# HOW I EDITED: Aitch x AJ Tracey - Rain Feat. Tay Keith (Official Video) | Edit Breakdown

So for this section, there's a break in the song, and then the beat comes back in, and so we're just kind of like, oh, the song's over. Psych! What's up, guys? My name is Jordan Orme, and I'm a professional video editor, and I edited Rain by Aitch and AJ Tracey, and let's get into the breakdown.
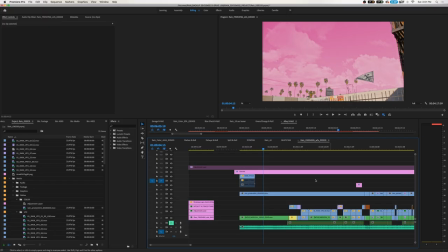All right, so here we go. We have a VFX paper airplane that was done by a VFX artist.
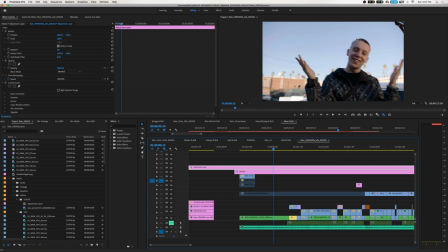So the original shot looks like this.
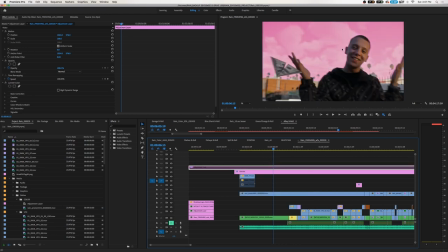And also on this exterior scene, all of the sky has been replaced with a pink sky, and we added clouds.
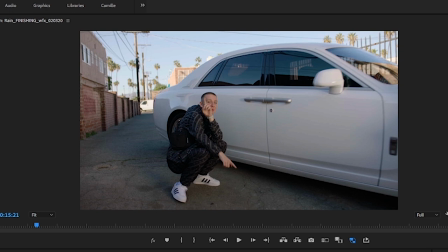Originally there weren't clouds. So this is the original shot. This is how it looks.
First class flight to Alaska.
The whole opening of the video concept was these guys are dancing and rapping in front of their Rolls Royce.
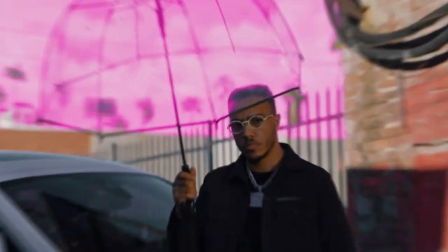We have this girl come up with this leather bag. She opens it up and dumps out a bunch of water onto our rappers.
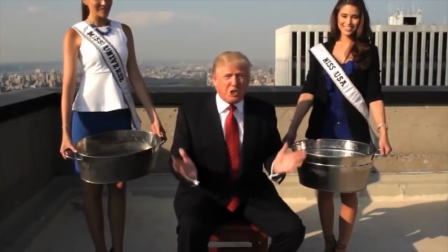The ALS Ice Bucket Challenge. We had some real water. So there's actually a hose right here going all the way up. There's like a little shower of water coming out of the bag. Then with the VFX shot,
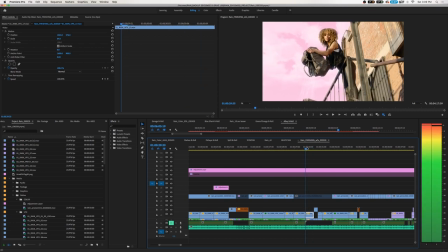we removed the hose and put more water coming out and added the sky. So one thing, I'm a huge fan of Sicko Mode. Sicko Mode is like one of my favorite music videos. This here with all the ice on in the boat. Shout out to Dave Myers. And this little is in Sicko Mode.
Hours till I land, have me out.
I was like, shoot, I'm inspired. This little reverse bouncing back effect is found in Sicko Mode. So I took that as inspiration and kind of made my own version of that.
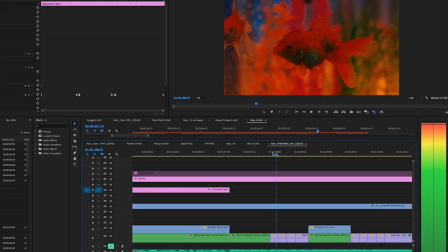We start on this goldfish, play it backwards, play it forwards, play it backwards, play it forwards. I like to think of music videos as a dance. It's like if I was a choreographer and I was making my body move in a certain way that matches to the music, that's what I'm doing, but I'm just manipulating footage. So we're basically just creating a dance. We're choreographing the whole video, but with footage.
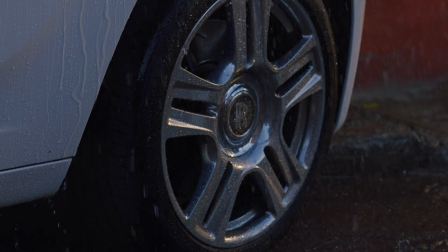What's going on? Why am I wet? Yeah, let's rain.
I like to match the producing of the song and the beat and kind of cut to that.
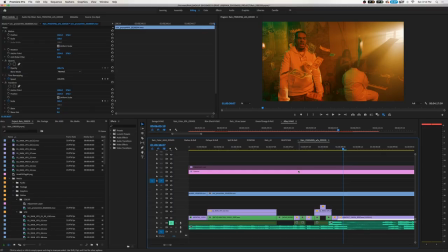Yeah. And so for each of like the claps and the snares, I end up using a TV shot and just kind of match it to the beat.
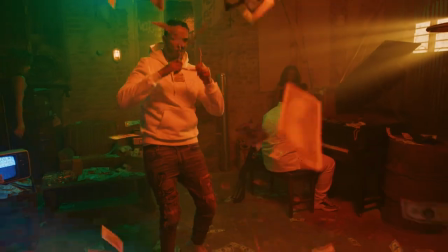Me and R kid doing up money, gal on curry, neck McFlurry. When you slap your seats, that's funny.
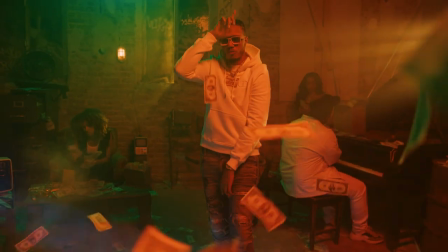Jeans say please be a bank says bummy. I was loony before I made choose, now I'm AJ, but my AP's Bugs Bunny.
The director actually sent me a video reference. It's in the Justin Timberlake and SZA video, I believe. It looks like this.
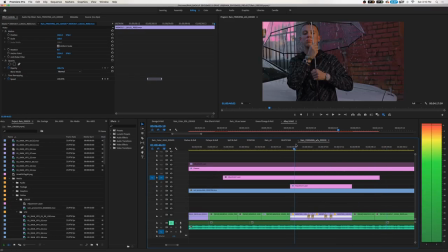So I was pulling inspiration from that video. This was shot in very slow motion. I play the slow motion part, and then I actually, instead of speed ramping within the clip, I cut the clip and speed it up really quickly. So basically think like a pose, go to a new pose and stop. Kind of like that.
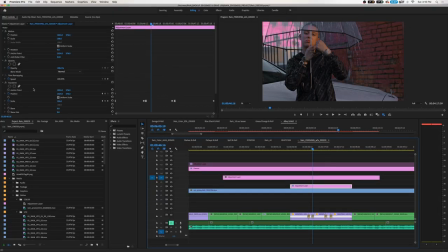And also in addition to that, I add an adjustment layer with a transform position and I scaled in again. And so I zoomed out and then punched in and zoomed out again every time that we did the ramp. And that kind of goes with the snare. So it's like boom, ka.
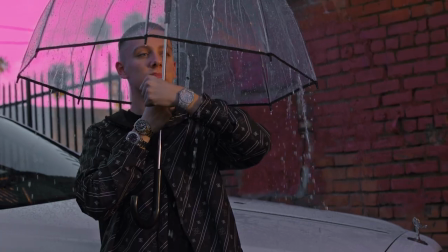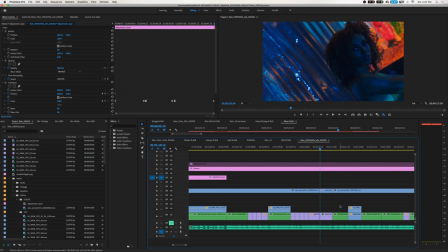This effect right here is called lens distortion, and it looks like this. And what I did was I affected the curvature, so I had it start low, go high, and then go low again. There's kind of like a echo moment where he's like, bow, wow, wow. Let's freaking go!
What's going on? Why am I wet?
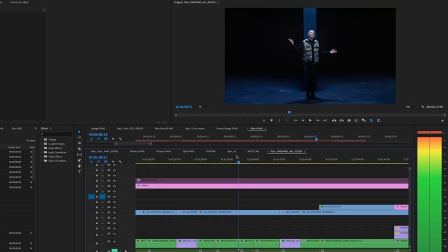So this is a little match cut that I like right here. He kind of starts putting his hands up, and he has his hands up right there, both in a wide shot with them kind of centered.
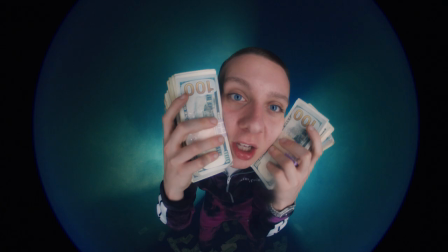What's going on? Why am I wet? Yeah, let's rain. Yeah, sick of some rappers and that, but I stay doing me, never cap on a track.
Alright, this is a super cool setup that I really, really enjoy. So this is the original shot.
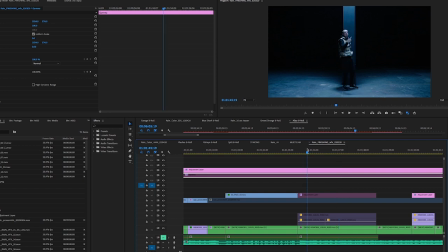It's just him by himself in front of a pole rapping. They shot some footage. It's called a hyperlapse. All it is these girls just walking around this pole,
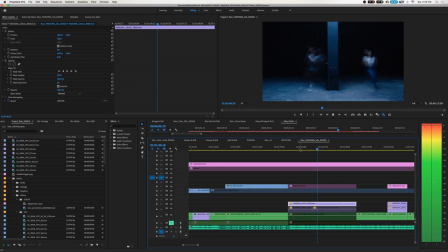and the shutter speed is very slow on the camera, so you get this blurring effect and the footage looks really sped up. And so what we ended up doing is layering two of these long exposure effect
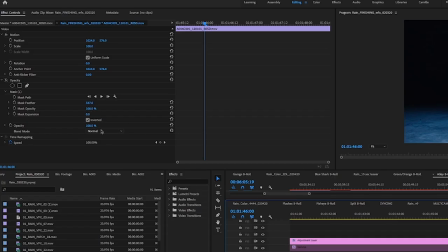shots over each other and then putting them on the blend mode of lighten.
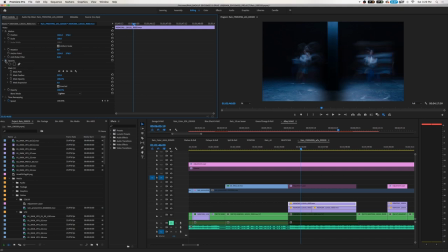And then I also had a mask that is cutting out the middle of the image, and that's where our rapper is standing.
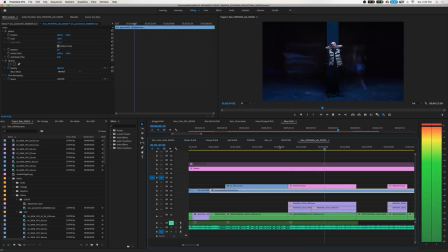That's where H is standing. So then everything put together looks like this. What I wanted to do in this section of the song was there's kind of a break and the beat cuts out and he's just rapping. And so I wanted that to be kind of intimate and close and static. I didn't want any movement in the song.
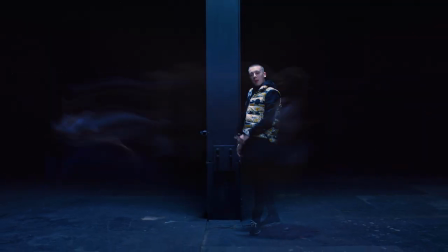The camera's moving and then I just want to stop. No camera movement. A professor once told me contrast creates focus. And so whenever you can contrast camera movement or contrast color or contrast literally anything, it will create a change that people will notice. Remember that, everyone, take notes.
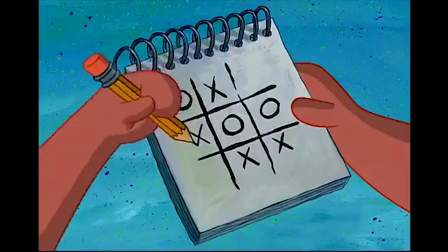Contrast creates focus.
Write that down, write that down! I'm too young, my game's all top, but she got bust down like AJ's chain.
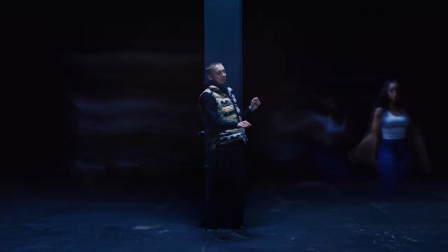Psycho drama, the bitch like Dave, yo, what can I say when the brain's insane? 10 for the two-tone subby and 10 for the new blue face when I rate and playing.
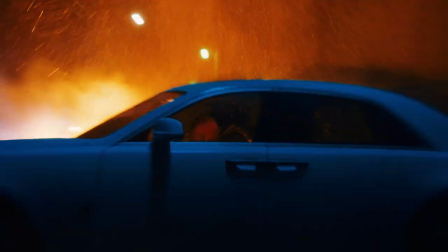Still come for I ended up matching his flow in this section where the cutting matched the phrasing of his rap. So he goes, da-da-da-da-da-da-da-da. And so there's a new shot every time.
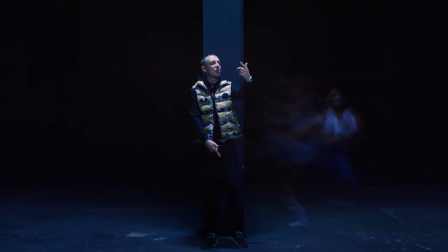On a rate and plane, still come for and make it rain. Turn up, stay lit, burn up, get paid. Two penguins give.
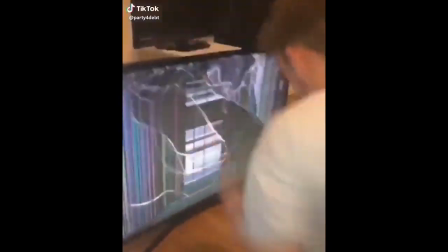So he punches the lens and I wanted something to happen. And so what I ended up doing is I added an invert effect.
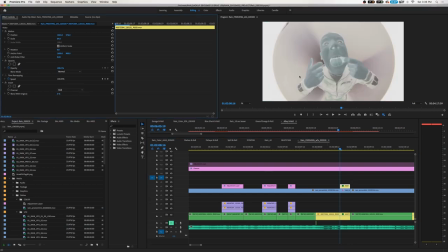And usually what invert does is it takes the colors and just flips them to the opposite side of the color wheel.
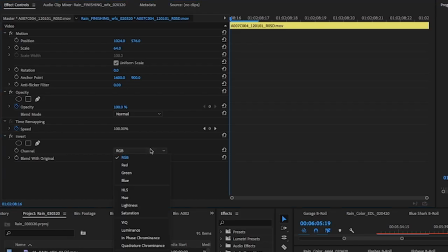And so that looks like this. But what many people don't know is there are actually a lot of different settings on invert in Premiere.
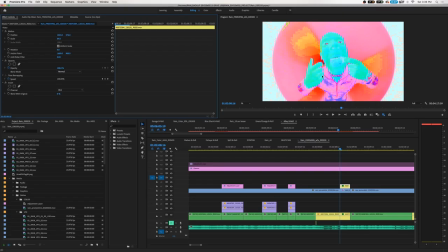And I really like the HLS setting. It kind of looks like a glitchy retro kind of deal. I wanted him to punch and then something to just kind of like spaz out on the screen for a second.
Think I got time for a side chick. No way, this not riding in my wheel.
I'm actually very proud of this effect in this part of the video. To me, it matches perfectly what the song is doing.
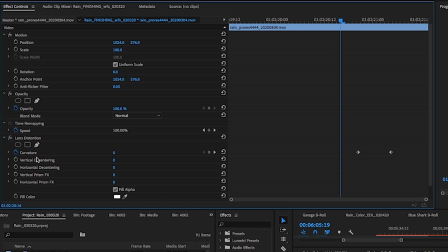And so basically I added the lens distortion effect and took the curvature and just turned it up for that section of the song.
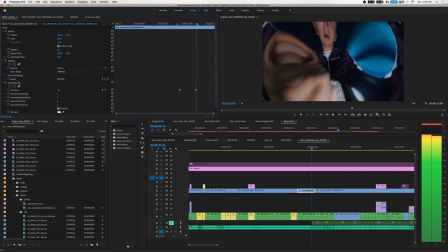And as you can see, it just distorts it into the corners. I like that.
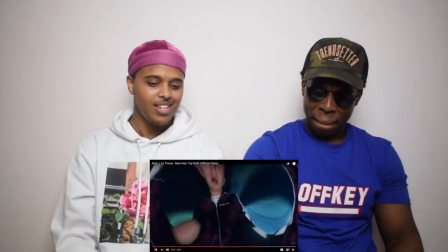You see the edit there, watch it. I like this. Like it matches so perfectly.
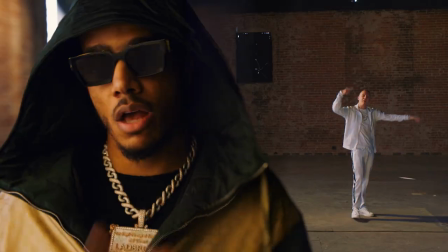It's so great. I love it. I said, say my name. First class flight to LA as soon as I land on a paper plane.
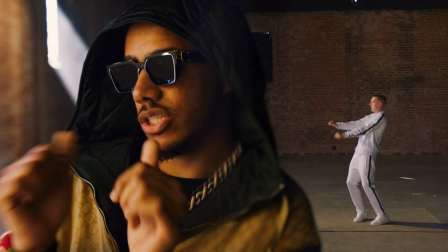Soon touch back in the ends. 110 on the M trying to take it.
What we ended up using is called a split diopter lens.
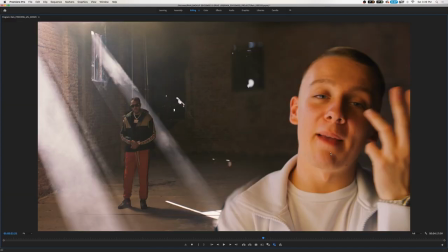And what it is, it cuts the image in half right here. So this section of the lens is able to keep whatever's in the foreground in focus. And the background you can see is out of focus. And this section of the lens keeps whatever is in the background in focus and in the foreground out of focus. So what they're able to do, which you can't do sometimes, is have a foreground element and a background element both in focus.
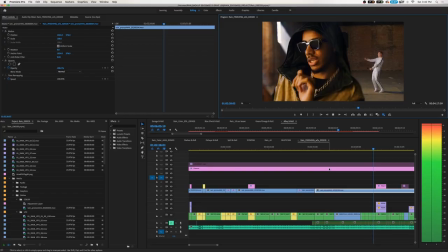It's a really fun lens and it made editing this very fun because I was able to cut back and forth between the two shots.
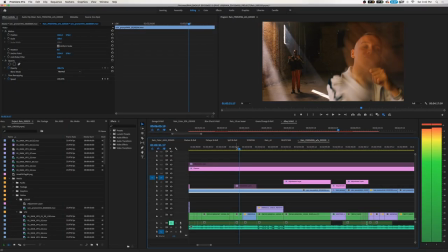Right here he did a little like throw at the camera. And so in the next shot is that. It's like he's pushing the camera away. So he's like, go away, zoom out.
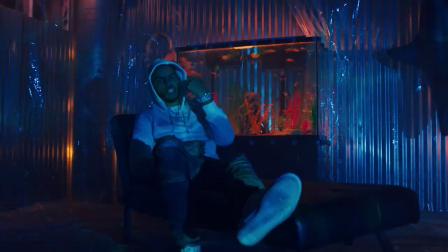To make it rain.
So right here, we got a note from the artist that they wanted it to have more energy.